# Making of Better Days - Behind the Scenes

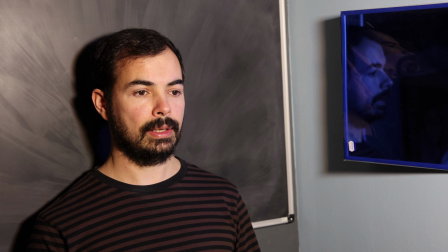So it's a recovery from that. So I'm gonna repeat that motion and try and match the pose after that.
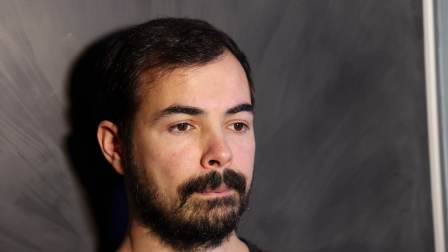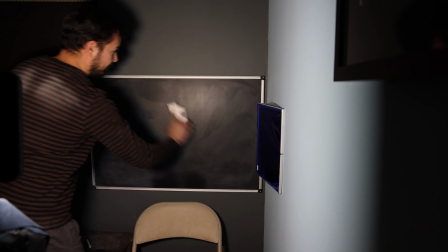Okay, I think that's good. So I'm gonna wipe the whole board. And I'm gonna add some more chalk because it's getting a little thin.
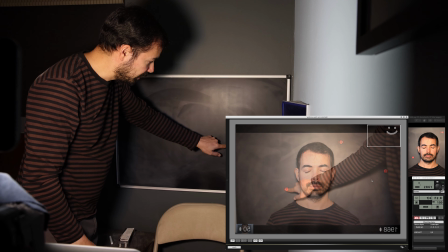One more dot. So this is our new marker in this shot. The corner, so a smiley face.
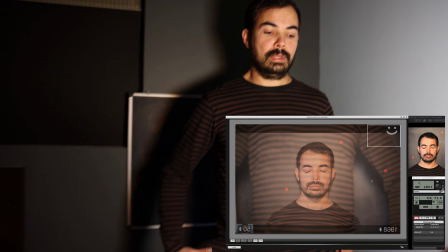That's just a reminder for me to smile with my eyes in my mouth and not just with my mouth,
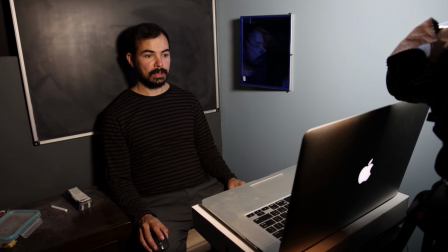because this is the end of the film and I don't want to look super creepy. It has to have a little more honest smile in there.
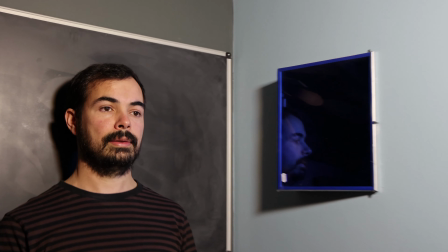So I'm gonna match this and use my eyes.
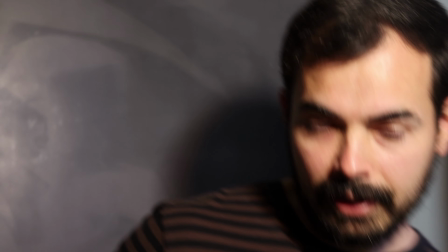It's a little pull on the cheek, that's more than enough. It's still not a full-on smile, so I don't want to overdo this one.
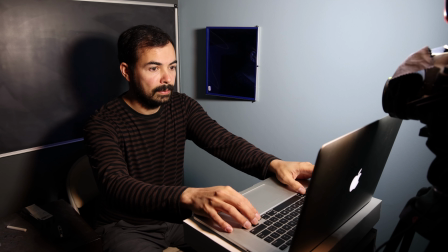I can't tell the difference, so I'm just gonna pick one at random. And this is the final shot of the night.
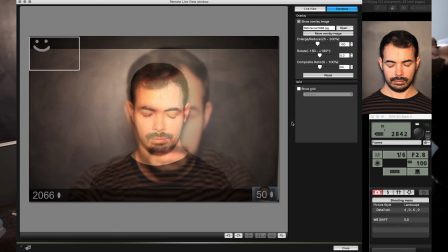Let's load it up. Shot 2066. I'm just gonna get rid of the dots.
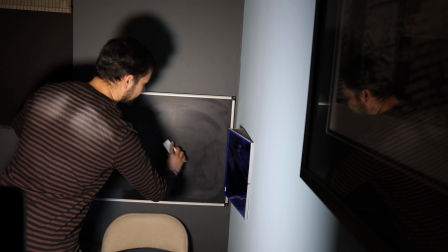Get a new, nice pattern in here. And it's another smiley face.
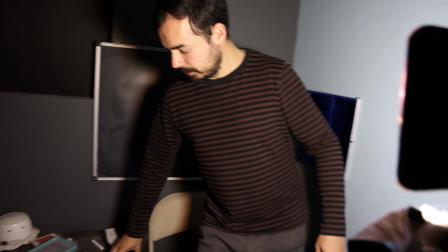This is close to the end of the film. I wanna leave it with a nice positive expression.
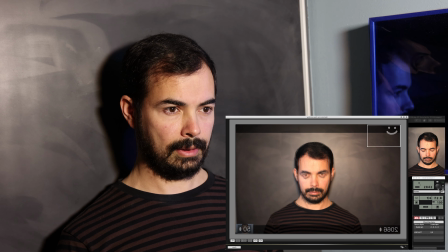My neck goes back, but not too forced. Line up the ears, nose, ears again.
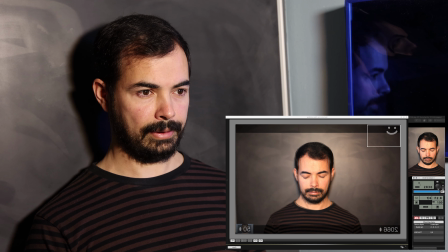Smile for the end.
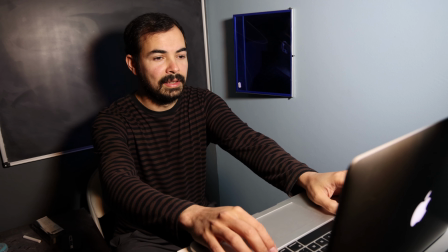All right, let's see. That worked. Smile is so tense and terrible.
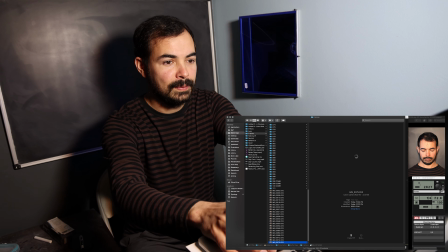It's a little just pulling face muscles too much. I'm actually gonna redo this because my lip is protruding.
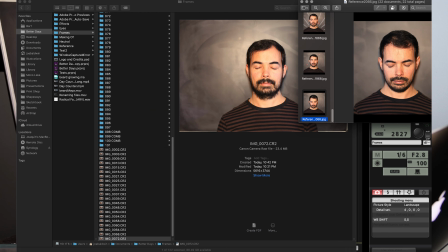It looks totally fake. So it's my first total redo of the night. I reset everything.
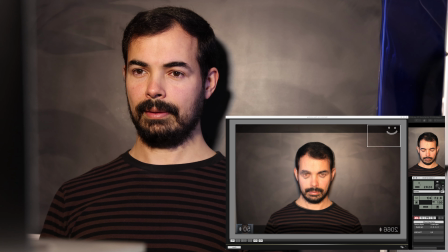So hard to smile without meaning it.
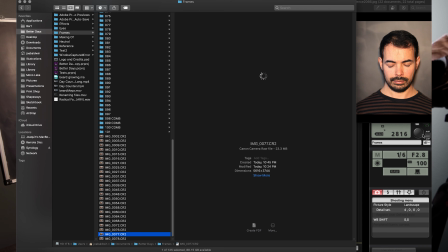See if that worked a little better. Kind of like the first one because the lip is not as shiny.
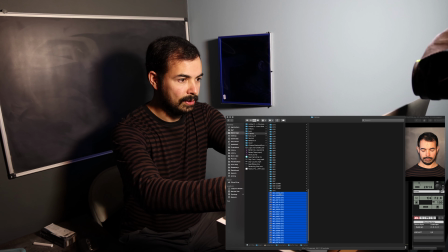So that's it. So the last thing I do after I got all my exposures is I take a look here and see if it says 22.
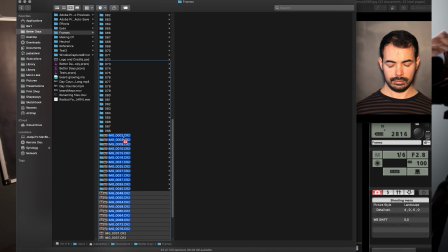That means I shot 22 frames, which is what I was looking to do tonight. That means I got all the ones that I needed.
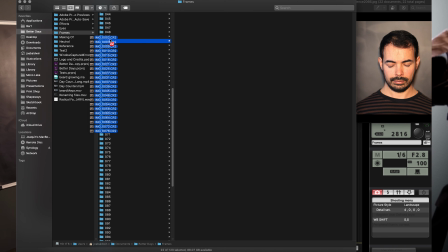I moved these to the folder for this particular day, which is day 50. and
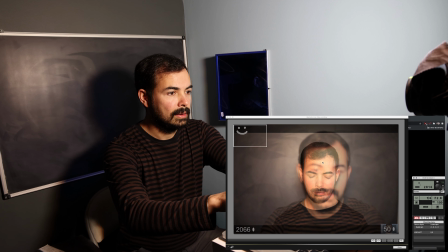I can quit out of this,
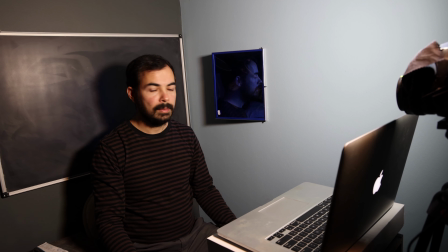quit out of that, and I just gotta clean up, turn everything off, open my windows, and I'm done.
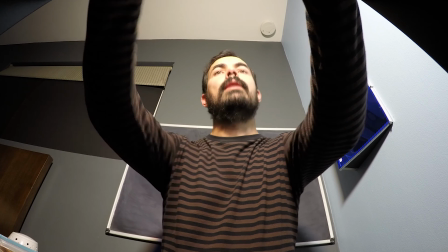And that's it. This was a fucking nightmare to make, to be honest, and I would never recommend anyone else to try it.
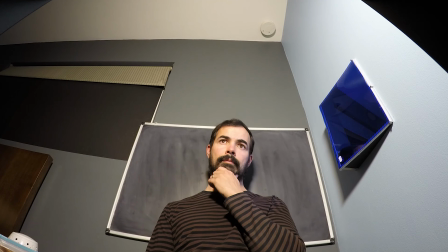It was super painful and it took a lot more work than I expected, but it's done now, so go watch it.
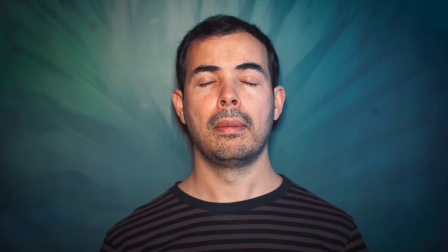Yeah, it's probably gonna take some time, but there are better days to find.